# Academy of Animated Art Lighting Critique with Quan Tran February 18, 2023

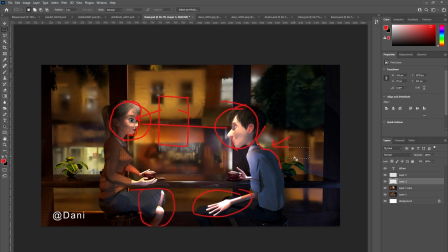8:03 if you could hit him with a cool exterior rim from the back and it might be worth exploring on this side as well for her
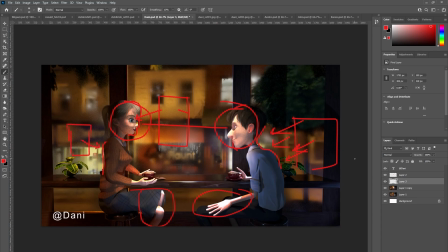8:22 but try a few things try a few setups yeah and what this does is it maybe brings in the background and and sort of marries it or connects it with the subjects the foreground subjects and it could just be really
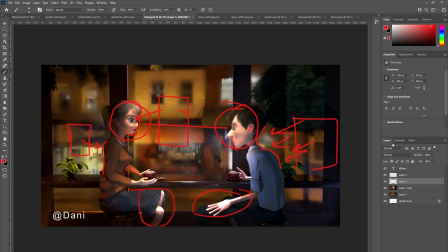8:40 subtle like you don't have to you know have them very, very intense. They could just be sort of little accents of light coming from the outside.
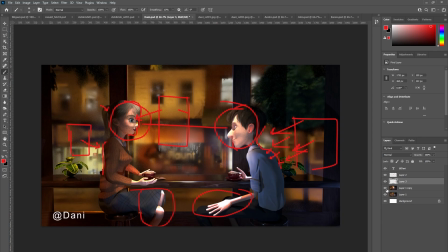8:54 Does that make sense? Yeah, very much. Yeah, so then... The question I would have about that is if, realistically, would there be
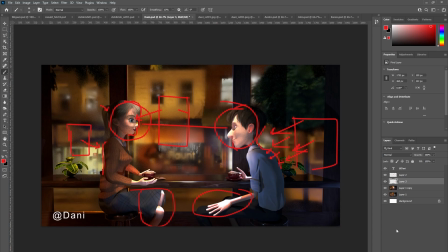9:08 two light poles right outside that would give it? Or do... Forget about realism at all. Yeah, so in the context of cinematic lighting, I'm assuming that's what we're doing. Yeah.
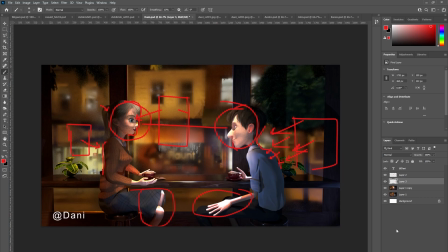9:24 It's very rarely does it kind of obey the kind of the reality or the physics of the scene. So that's why I asked for the, initially, why I asked for the emotional intent is that the lighting is used in a
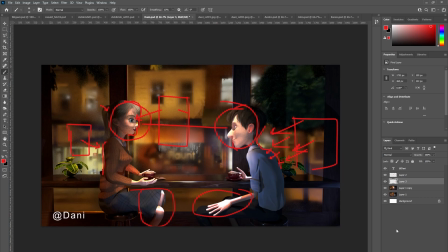9:43 cinematic context to amplify and heighten the emotional intensity or the intent of the scene. So you don't have to, you know, it doesn't have to be realistic.
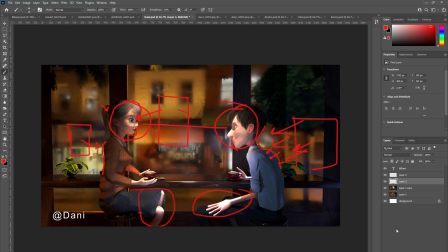10:00 If you, I'll look at some examples. A classic example is in the movie Munich by Steven Spielberg. Like, there's a lot of scenes where the lighting just doesn't make sense.
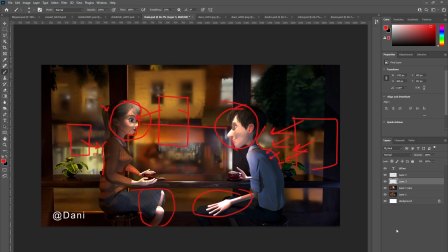10:15 Like, you'll see, you know, you see the light hitting a face, but there's no context for where it's coming from. And, but the idea is just to kind of, you know, draw attention to the emotions that the actor's conveying, that sort of thing.
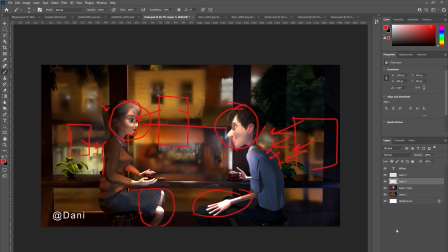10:33 So, yeah, I wouldn't worry too much about, you know, this kind of reality since your scene is obviously to do with kind of emotional um this kind of you know emotional contrast between the the subjects
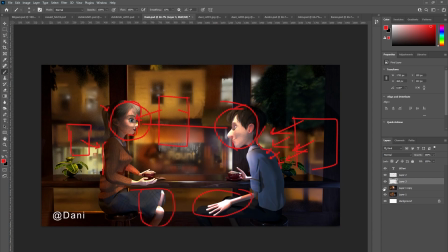10:55 cool that makes sense yeah so yeah yeah turn down the fill yeah so that you concentrate on their faces and maybe de-emphasize the hands and the legs here and then
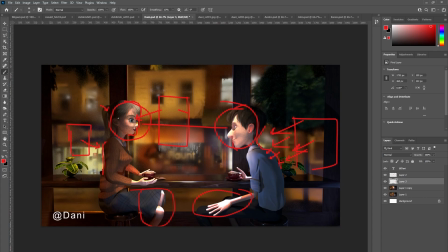11:13 yeah try some accent rim lights see how you go yeah cool and I would probably maybe turn down the intensity of the light that's hitting him because I feel like he is a little bit flashed yeah
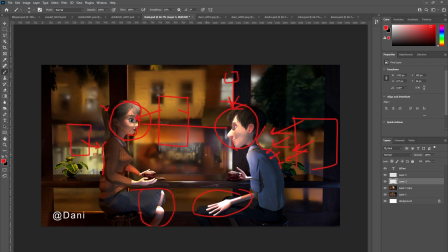11:35 alrighty but yeah it's a great start cool thank you very much all right so uh who else is here ronald miguel miguel
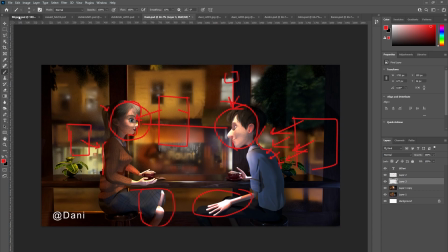11:51 how are you i have um good yeah so i have i saw your update